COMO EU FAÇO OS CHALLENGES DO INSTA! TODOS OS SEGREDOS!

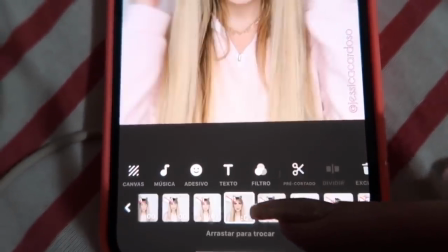O segredo é o corte, é você cortar na hora exata. Então eu vou mostrar pra vocês os cortes que eu faço, ó.
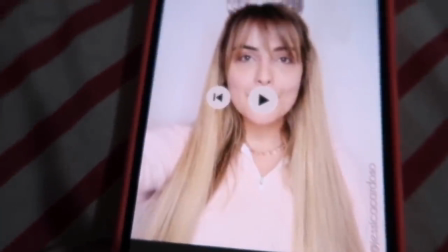Tá vendo? Quando eu passo da passada no olho, eu costumo cortar bem aqui, quando a minha mão tá na cara.
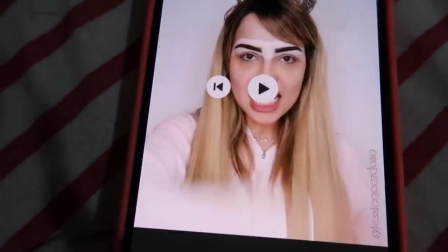E da outra, eu já jogo a mão mais embaixo. Porque fica essa passada, ó.
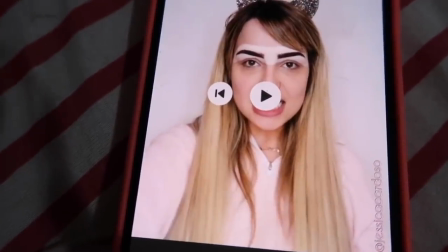Entendeu? Ó. Do outro lado é a mesma coisa.
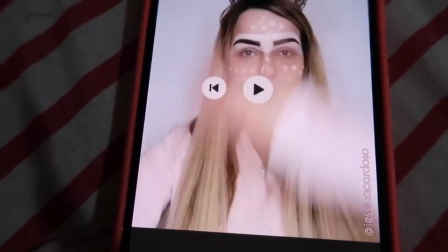Eu corto, olha a diferença. Eu corto quando tá aqui e já corto aqui. E aí fica essa passada.
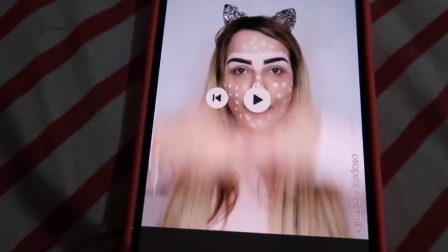E eu tento sempre deixar igual, aqui eu fiz um pequeno erro, que eu não fiz essa passada.
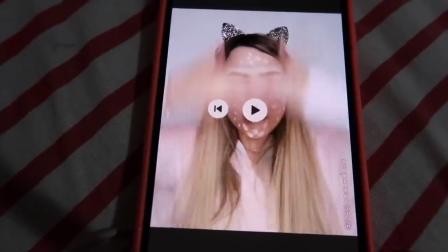Só que como era uma passada de baixo pra cima, a mão não deu nem pra ver. Quando é estala é um pouco mais difícil pra mim, por causa do meu cabelo.
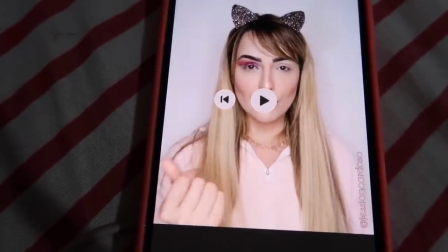Pode perceber que muda de acordo com... Deixa eu falar pra vocês a minha testa. E fica um pouco mais difícil quando eu coloco o cabelo pra frente, porque o cabelo meio que muda.
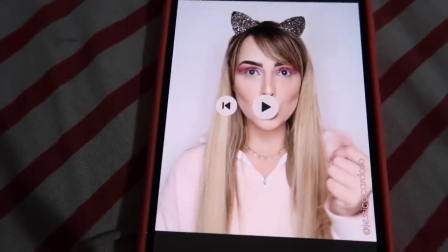Por isso que é bom ficar com ele pra trás, mas eu não gosto. E é bom você deixar do... Nem tem efeito, você pode perceber, ó.
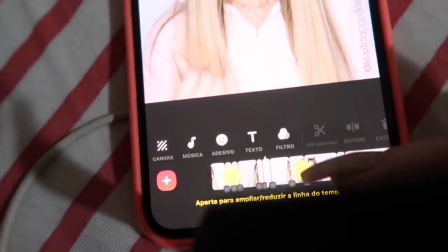Esse símbolo aqui quer dizer que eu não coloquei efeito nenhum. É só o corte mesmo que tem que ser certinho.
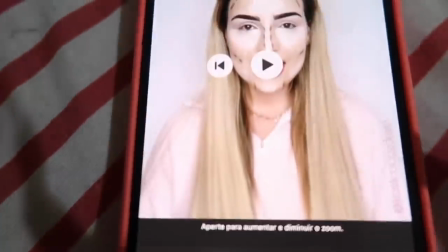Aqui em Canvas você consegue mostrar exatamente, ó, como você quer.
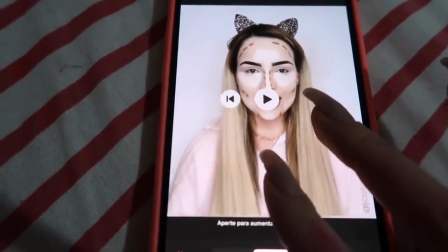Se você quer dar zoom, se você quer dar menos zoom. E aí você pode deixar o vídeo inteiro, por exemplo.
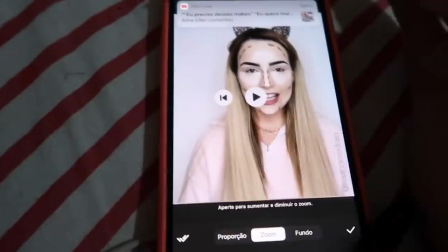Por isso que eu gravo longe, porque se eu quiser... se eu quiser,
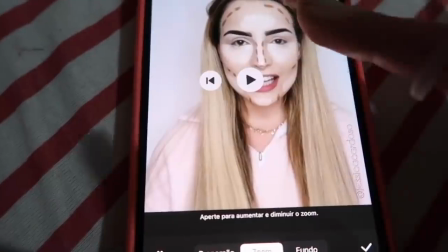por exemplo, que fique mais próximo, eu posso deixar que fique mais próximo.
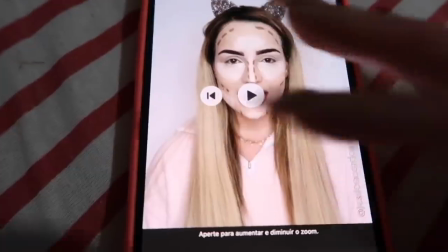Se eu quiser que fique mais longe, eu posso deixar também. Então eu gosto de fazer isso. Pra fazer o corte é muito simples.
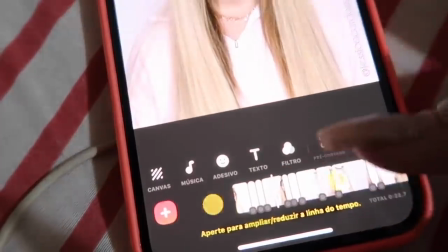Quando eu corto, eu venho aqui, ó. Por exemplo, aqui. Aí eu venho cortar.
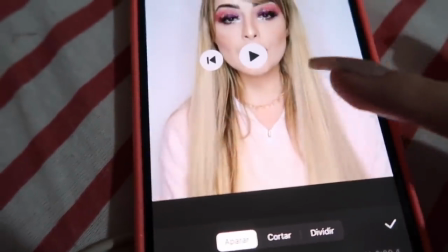E aqui eu posso decidir onde eu vou cortar. Ou até mesmo aqui, ó.
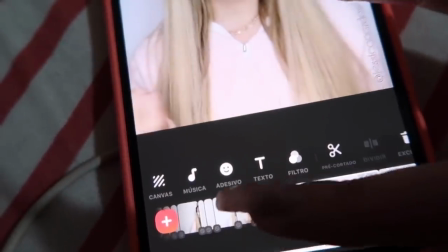Se eu quiser cortar aqui mesmo. Eu clico aqui. Tá vendo?
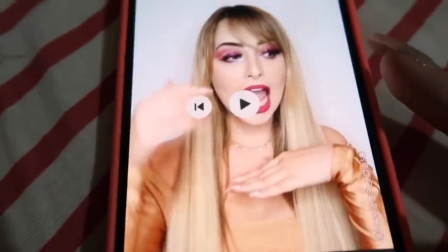Essa passagem aqui foi bem importante, ó. Tá na mesma altura, porque só mudou o cabelo.
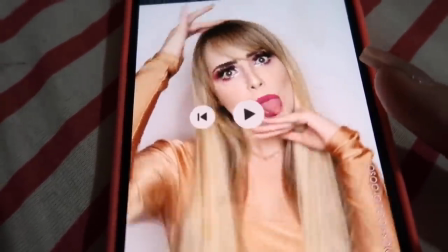Então na hora que eu fui girando um pouco a cabeça aqui, eu já cortei pra cá. E depois meus close.
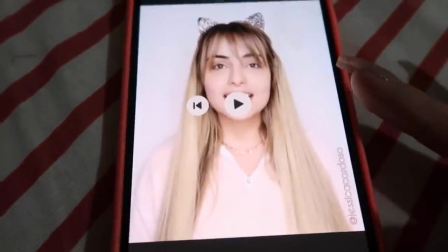Nada demais, gente. É bem facinho editar aqui. Depois eu gosto de vir editar o filtro.
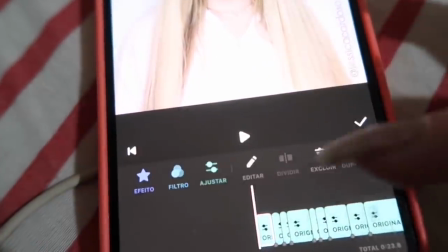Eu coloco a música aqui. Os filtros edita aqui, que eu ajusto a coloração, ó, contraste, brilho, temperatura, cor.
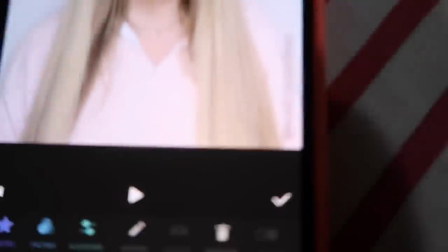Eu ajusto aqui. Depois eu coloco meu nome aqui no cantinho, que dá pra fazer pelo InShot também.
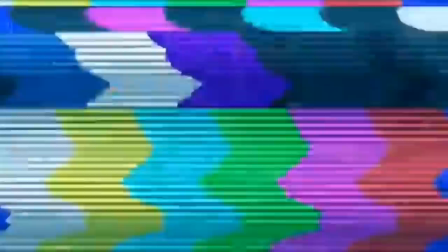Salvo e posto no Instagram. E foi isso, gente. Eu espero que vocês tenham gostado. Se vocês querem que eu grave o challenge da princesa e mostre aqui pra vocês, não esquece nossa meta de 15 mil likes. Deixa aqui no comentário o que mais vocês querem ver aqui no vídeo. Obrigada por estarem aqui. Eu amo vocês e até o próximo vídeo. Ai, me deixa aqui vários comentários que vocês querem nos próximos vídeos, que eu quero saber. Beijo.